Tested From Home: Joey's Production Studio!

So again, this is my garage and it's very small. And you just kind of have to use what you got. Again, I know that it's very ugly on this out here, so I use a longer lens to compress that space. And then when I shoot coverage, I kind of change up the shot a little bit to make it look like I have multiple sets.
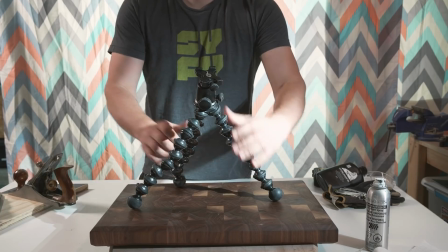[8:31]
But really, it's all in the same 6-foot square area. What else? Editing. I use Adobe Premiere Pro.
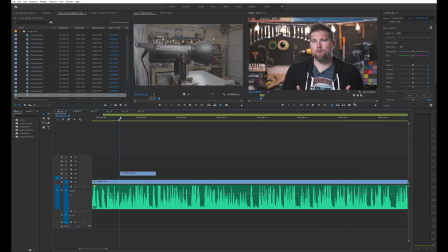[8:37]
We all use Adobe Premiere Pro. I've tested it as our editing software platform of choice.
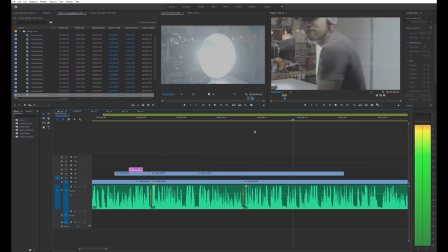[8:42]
I love it. I also really like DaVinci Resolve, and this is a totally free program.
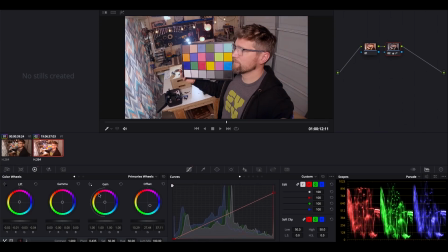[8:48]
I use it for color grading specifically, but it has audio mixing, color grading, and editing.
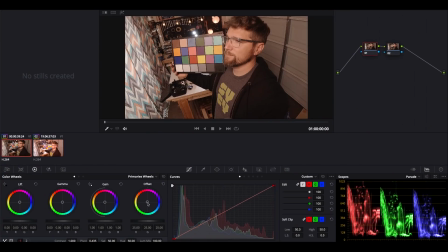[8:54]
And if you're thinking about trying out editing and you're not an editor, I always tell people to start there because the language of their editing platform is very similar to what you'll find in Avid and Adobe, and you'll get a sense of if you really like it. And if you want to step up your game, then you can get the Adobe Premiere Pro subscription license. But let's go back to iPhone because I did mention about production using iPhones. We're going to be doing a number of things using like Bluetooth headsets as the mic. But going back to the Tascam, if you're going to use an iPhone, I recommend you get in that Tascam mic because you're not going to have your mic input options are going to be rather limited. And then buying something like this,
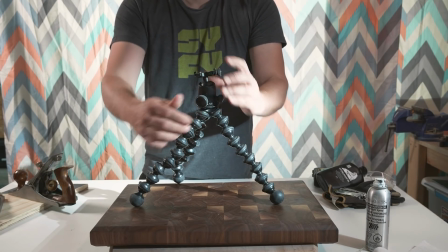[9:30]
a little Joby Gorilla Pod, and then a little iPhone attachment. With this, with the iPhone sitting there, you can wrap this thing around whatever.
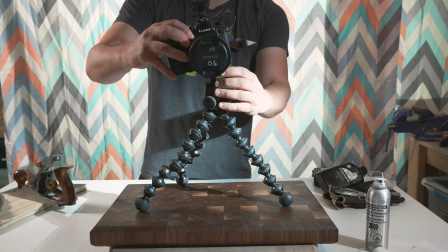[9:38]
If you're doing shop videos with time lapses, that's great.
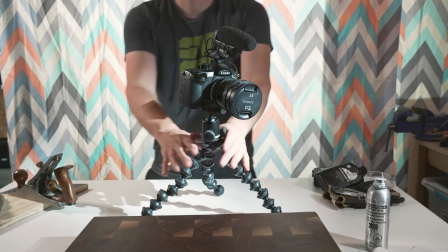[9:41]
Or if you can do the whole vlog setup and throw your phone there, and with your Tascam, you'll have very clean audio, and you'll have source audio for syncing up on your iPhone.
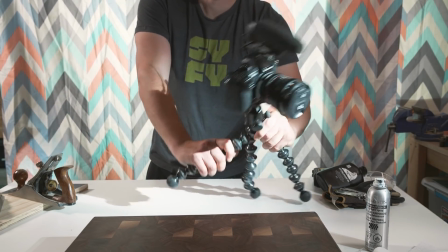[9:49]
Yeah, that's my setup. So thank you guys for checking out this video, and thanks for bearing with us as we transition into this house style. everything I talked about will be in the links below if you want to check that out. And if you have any recommendations on things you want to see more of, I know field testing will be a little bit light for us as we can't get out and try these things. But if there's stuff in the past you wanted to see us talk about, or I don't know, anything video camera related or production related, or just stuff in general, feel free to throw those suggestions below, or shoot me a note on Twitter and I will try to get back to you. Thanks again, and we'll see you next time. Bye.